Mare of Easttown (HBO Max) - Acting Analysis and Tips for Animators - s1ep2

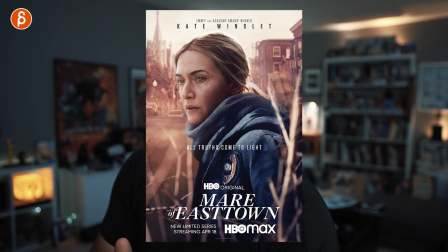0s
Welcome back to another acting analysis and tips for animators and today it's part two of Mare of Easttown and I'm going to cover how a character is listening and reacting,
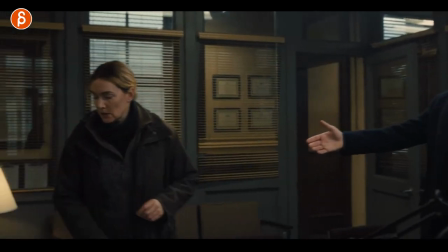7s
how you would have an expected and unexpected outcome for movement,
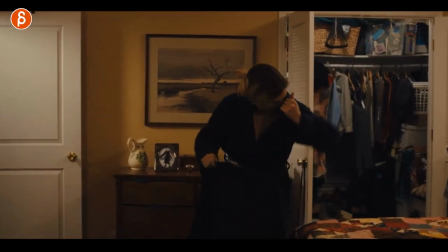11s
contrast in people and a general look at character movement and set dressing in today's episode and let's go. Part two is not that spoilery, I'm going to continue until the very end of the whole season so I will mark spoilers if there's anything and obviously if you haven't seen anything, anything will be a spoiler but this is not really picking out who did what and everything. It's more about character kind of reactions and behavior and stuff like that. Now, before I continue, if you're new to this channel, hi, my name is JD and I do acting analysis clips like these. I do animation analysis clips.
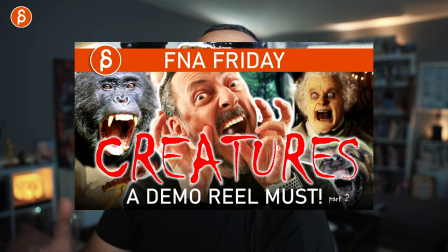40s
I do review reviews, product reviews. I do animation lectures, news, all kinds of stuff. That's the pitch. You know it at the beginning. Feel free to browse around. If you like it, subscribe so you don't miss anything. And if not, just keep watching or not. Come back later if you want. But that's that. Let's go to the clips. And the first one I want to talk about is this one.
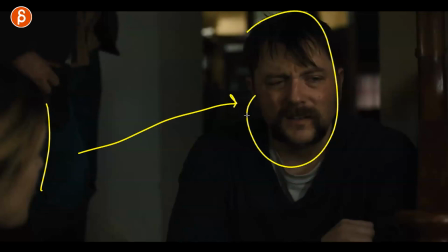55s
So Mare, she is interrogating this guy and throughout he's very flustered and obviously upset because his daughter something happened that again kind of spoiled it's the setup of the scene but i don't want to spoil too much so the main thing is that he's not really looking at her it's got a lot
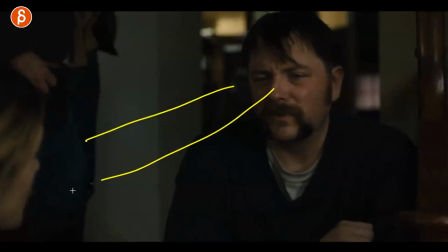69s
of movements you can see in the eyes he's looking maybe at her it's more a bit to the side and then over that's really more at her back to the side so it's a lot of kind of unfocused movement and that's my dog hold on i I gotta close the door,
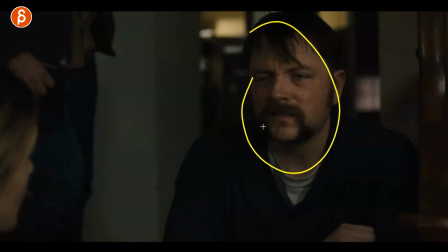83s
the dog came in. Dog. I gotta go and close the door, hold on. Like I was saying, a lot of unfocused movement and eye darts, and just, you know, that's the state of the character. Until she, and you can see this here, where she kind of prepares herself, say, all right, I gotta ask a question.
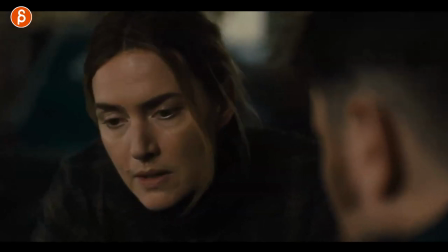99s
There's a pressing of the lips here. It's like, all right, well, I gotta ask, where were you? So then he got that slow look towards him, and I love that little stare, and you can see, bam!
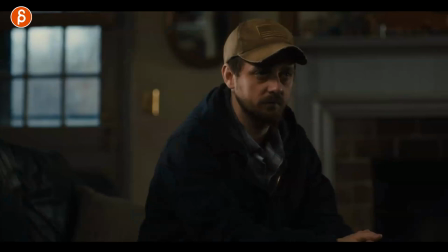108s
Now he looks and stares, and he goes, no, no, I was here all night, and I love this. and this is the reason why i'm showing you this is contrasting movement where the character can be
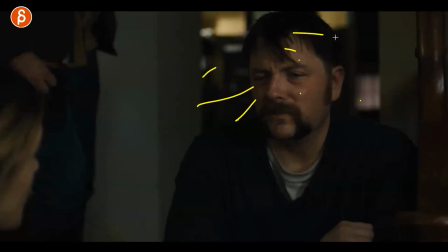116s
unfocused darting around thinking of all kind of stuff and if there's something really important and the character
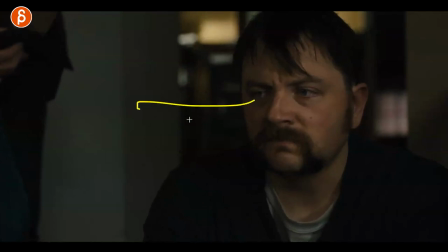121s
suddenly goes and doesn't move that's a big change in movement so you can imagine in your timeline of movement you have movement it's there so that is something to think about as you have a character moving all the time when is it interesting to stop moving is it for a very specific moment
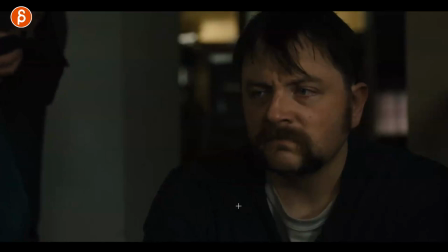137s
now in this case all eyes are on him because he could be the suspect and i like this moment here as he continues his kind of look there and that's something that you could add so as always if you watch my clips you know that if you have one character talking or two
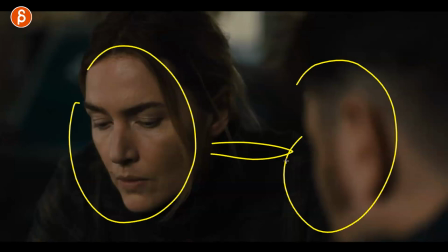152s
characters talking it doesn't have to be the focus on them in terms of lip sync this guy could have all the lip sync and your animation is all about this character reacting it could also be them talking or just her just him whatever but then you insert a bunch of shots like these
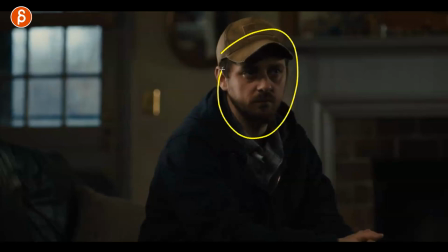167s
if other people are reacting and listening and looking around then it's just pantomime reacting to sounds i think that could be really interesting too
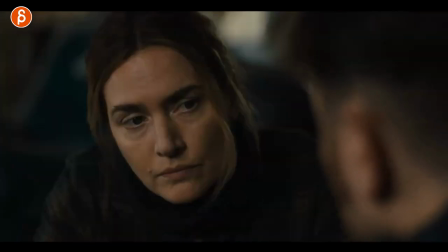174s
and he continues on with him and his reaction and she gets all right i get it she has a bit of a sizing up he watched her eyes down up but then she heard what she heard and all right well and you can see that little blink here like okay well i heard
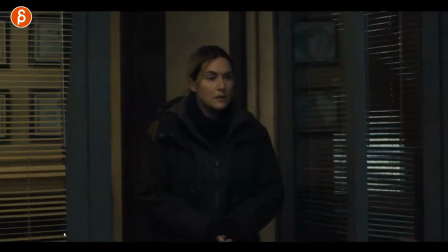187s
it it's fine this one is a bunch of stuff and i love her i mean i love her in this whole show it's so good he is already in her office this is the first time that she is meeting this guy so she i love this she's not happy you can see that
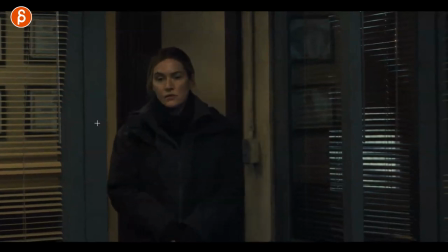201s
already in this look looks around what has he touched what has he done looks around then ah and i love this this is again why i love props the way she takes this out there's a certain aggressiveness and frustration in this yes she's already selling it in this but you could have a bigger accent
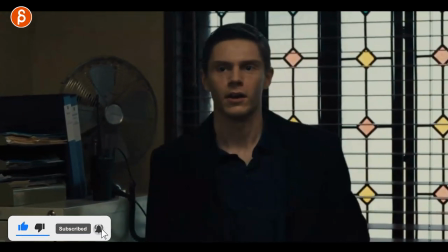217s
than with this and then he hears that kind of all right well hi i'm such and such and he goes oh okay well what are you doing
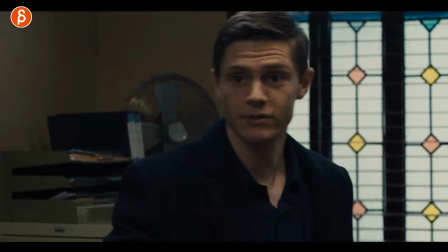225s
here and then this is what i'm gonna show you this is your and i've shown this a couple times this shows up in movies and other tv shows a character that goes
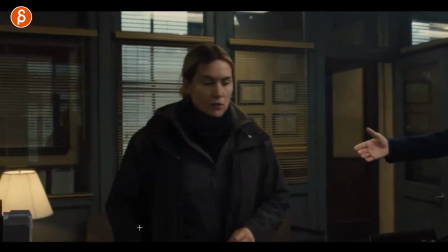233s
for handshake and the other character denies it and then you got their reaction and i like this a because i mean